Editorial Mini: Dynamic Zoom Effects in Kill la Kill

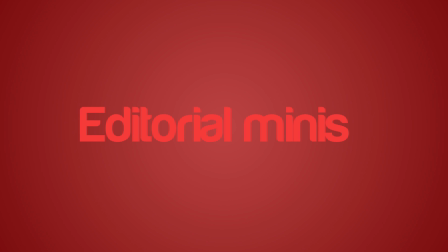(0:00)
Hello and welcome to Editorial Minis, the little brother segment of Anime Editorial. I know I already introduced the segment in the past, but seeing as it's been over a year since the last one, I felt it was in need of a reintroduction. So, I've been doing a rewatch of Kill la Kill,
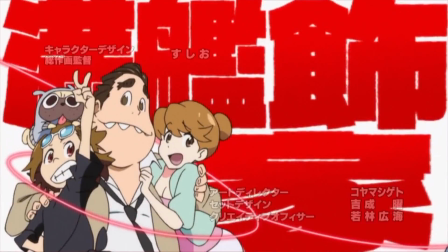(0:11)
and lo and behold, I don't hate it as much as I used to. I know what you're thinking. Jimmy, what?
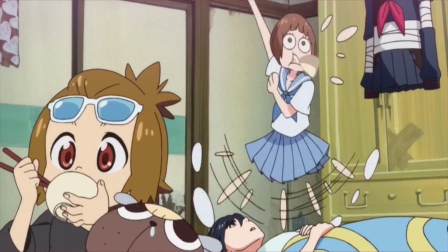(0:16)
You made a damn near episode length video about why you hated it. Yes, I know, and I don't really disagree with that video.
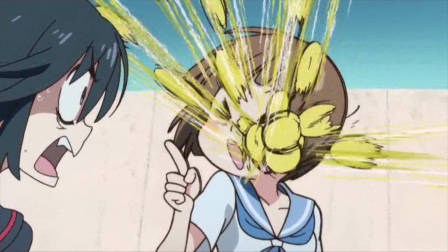(0:22)
However, I was a bit of a smug prick when I dismissed some of the good qualities Kill la Kill has. One of said good qualities being its use of scale.
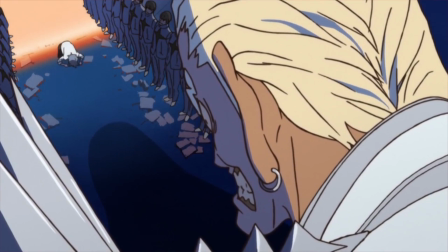(0:28)
Scale is something that's hard to define in terms of anime. It can refer both to animation, character design, and even writing.
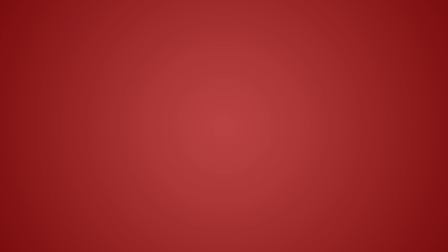(0:35)
In this instance, I'm going to discuss how scale in visual design can communicate things to us on a narrative level without having characters say a single word.
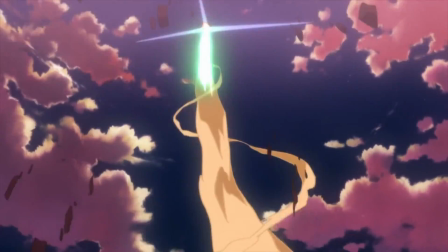(0:43)
First, let's turn the clock back to 2007 with the release of Tengen Toppa Gurren Lagann, because the scene we're talking about today is a callback to a previous scene in this show.
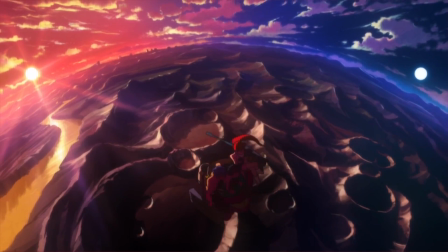(0:52)
At the end of the opening segment of the first episode, we get this really slick dynamic zoom effect.
Gurren Lagann!
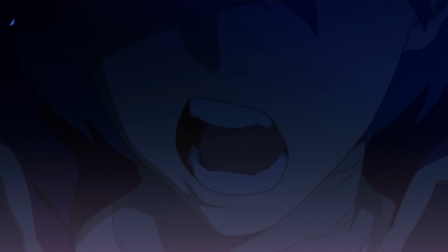(0:57) Spin on! Who the hell do you think I am?
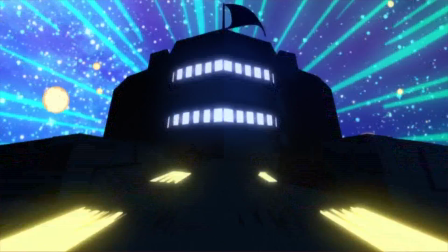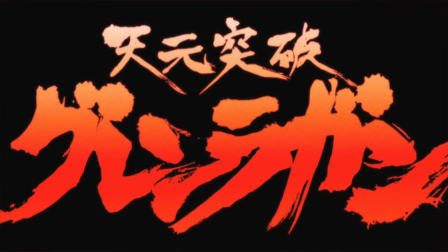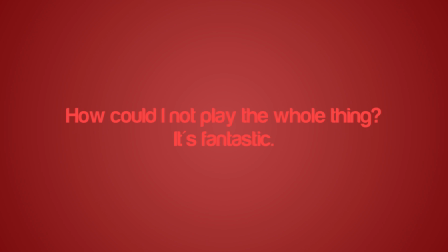(1:13)
And what the effect communicates to us is the scale of the scene. Simon and his crew are at the top.
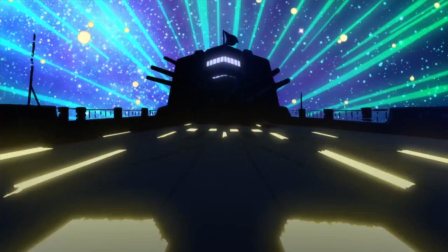(1:19)
They're commanding a huge vessel fighting against even larger enemies.
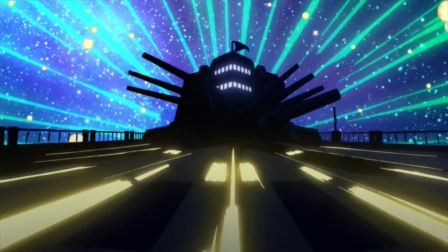(1:22)
The dynamic zoom is there to show us just how much Simon is in control over, and that directly tells us that the main characters have a massive amount of power.
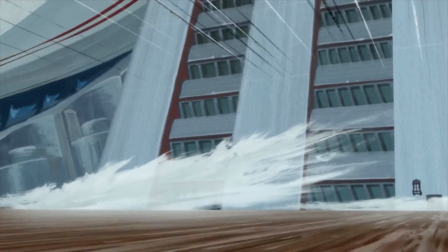(1:29)
Fast forward 6 years and we have the debut episode of Kill la Kill.
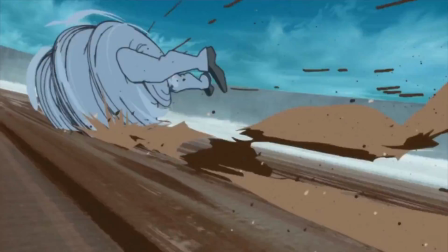(1:32)
Now, Digibro has a pretty fantastic video about Kill la Kill's opening sequence and how it handles build up and release of action, and I recommend you watch that video.
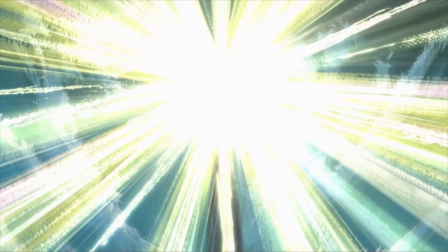(1:39)
Right where the opening sequence leaves off, we have Satsuki at the literal highest point of the school giving her fascist speech,
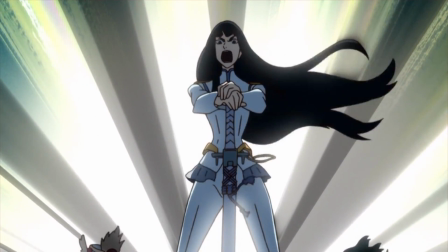(1:45)
and as soon as she's done, we see the same dynamic zoom effect as in the Gurren Lagann opening.
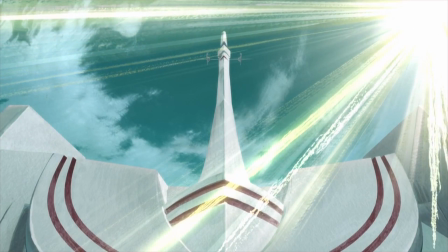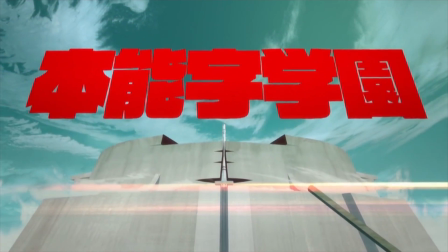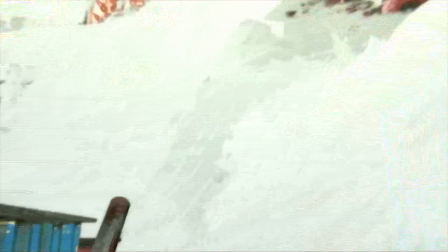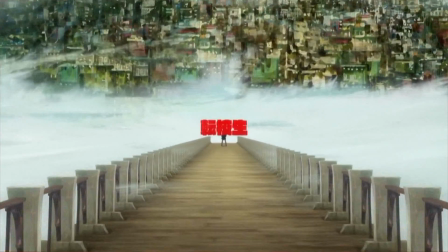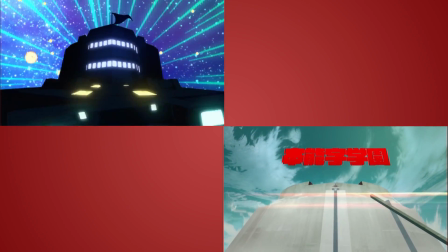(2:11)
When you play the two scenes side by side, it's very clear to see that the callback was intentional.
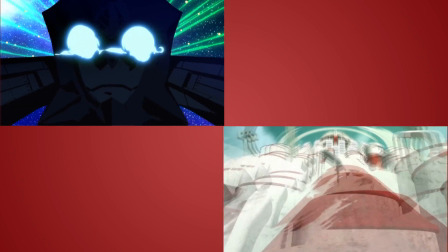(2:16)
However, the one in Kill la Kill does something slightly different.
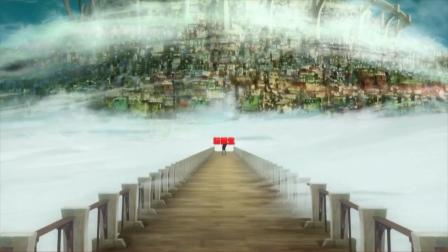(2:18)
At the very bottom, when it seems like the zoom is about to pull out and end the scene, it gets pulled back into focus on Ryuko, as if to say, nah bro, you're not getting out of here without letting me make my appearance.
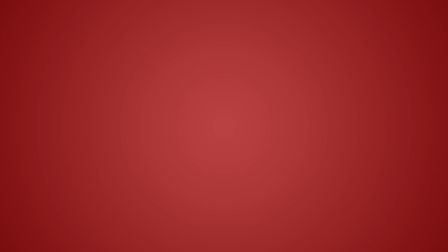(2:27)
Another interesting part of these two scenes is that while the similarities are obvious, they tell the opposite story.
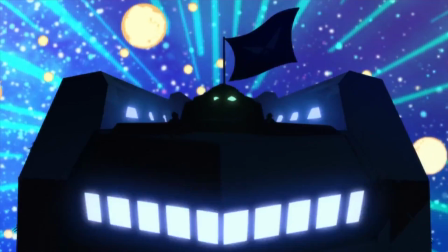(2:33)
The zoom in Gurren Lagann starts with us looking at Simon, then zooms out to the rest of the ship as if to say he's more or less large and in charge.
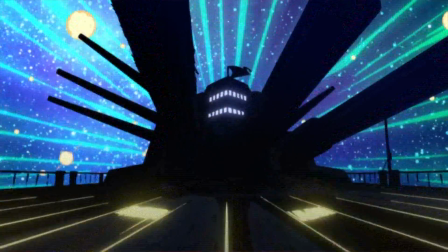(2:38)
It zooms from character to object. This is the opposite of what happens in Kill la Kill, where even though we see Satsuki's face in the preceding scene,
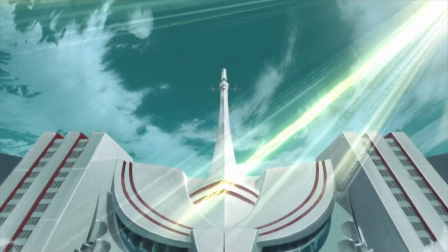(2:46)
the actual cut starts from the very top of Honnoji Academy's structure and then zooms out to reveal Ryuko.
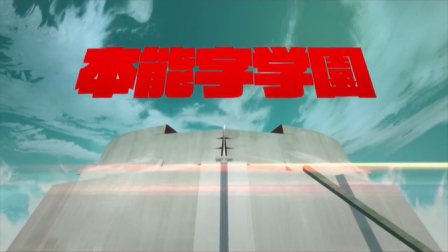(2:51)
So in that case, it goes from object to character. The basic idea is saying that the structure holds more power than the character.
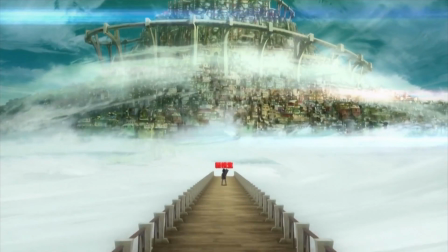(2:58)
What this shot communicates is that while Ryuko is at the bottom of the hill in both a figurative and literal sense, she means to climb all the way to the top and face her rivals at Honnoji Academy.
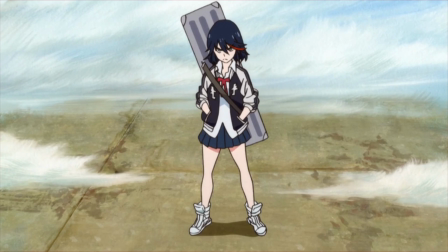(3:08)
And shortly after, almost as if to punctuate the idea that we've been discussing, we see a singular frame cut of how small she is in comparison to the large landscape we just zoomed out of.
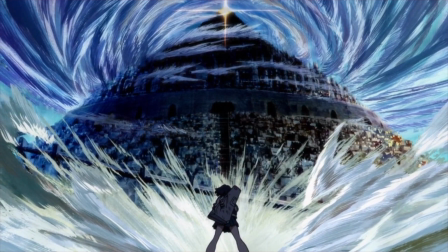(3:16)
And it's not until then that we get
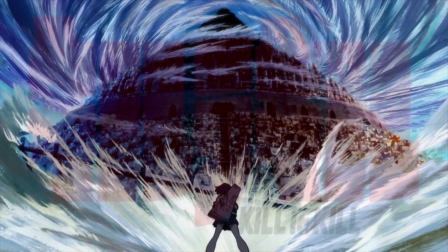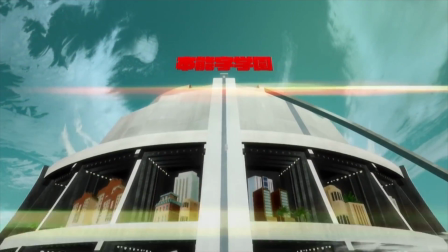(3:24)
the title card. So here we have a visual cue for the theme of the series we're about to see with some very simple and skillful perspective techniques.
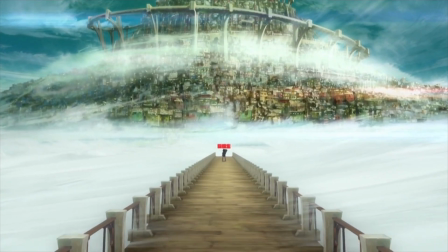(3:32)
I hope you liked this video. Be sure to like, subscribe, follow, tweet, and whatever else the kids are doing these days.
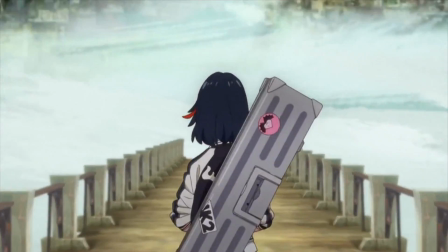(3:38)
Sayonara minasan, thanks for watching.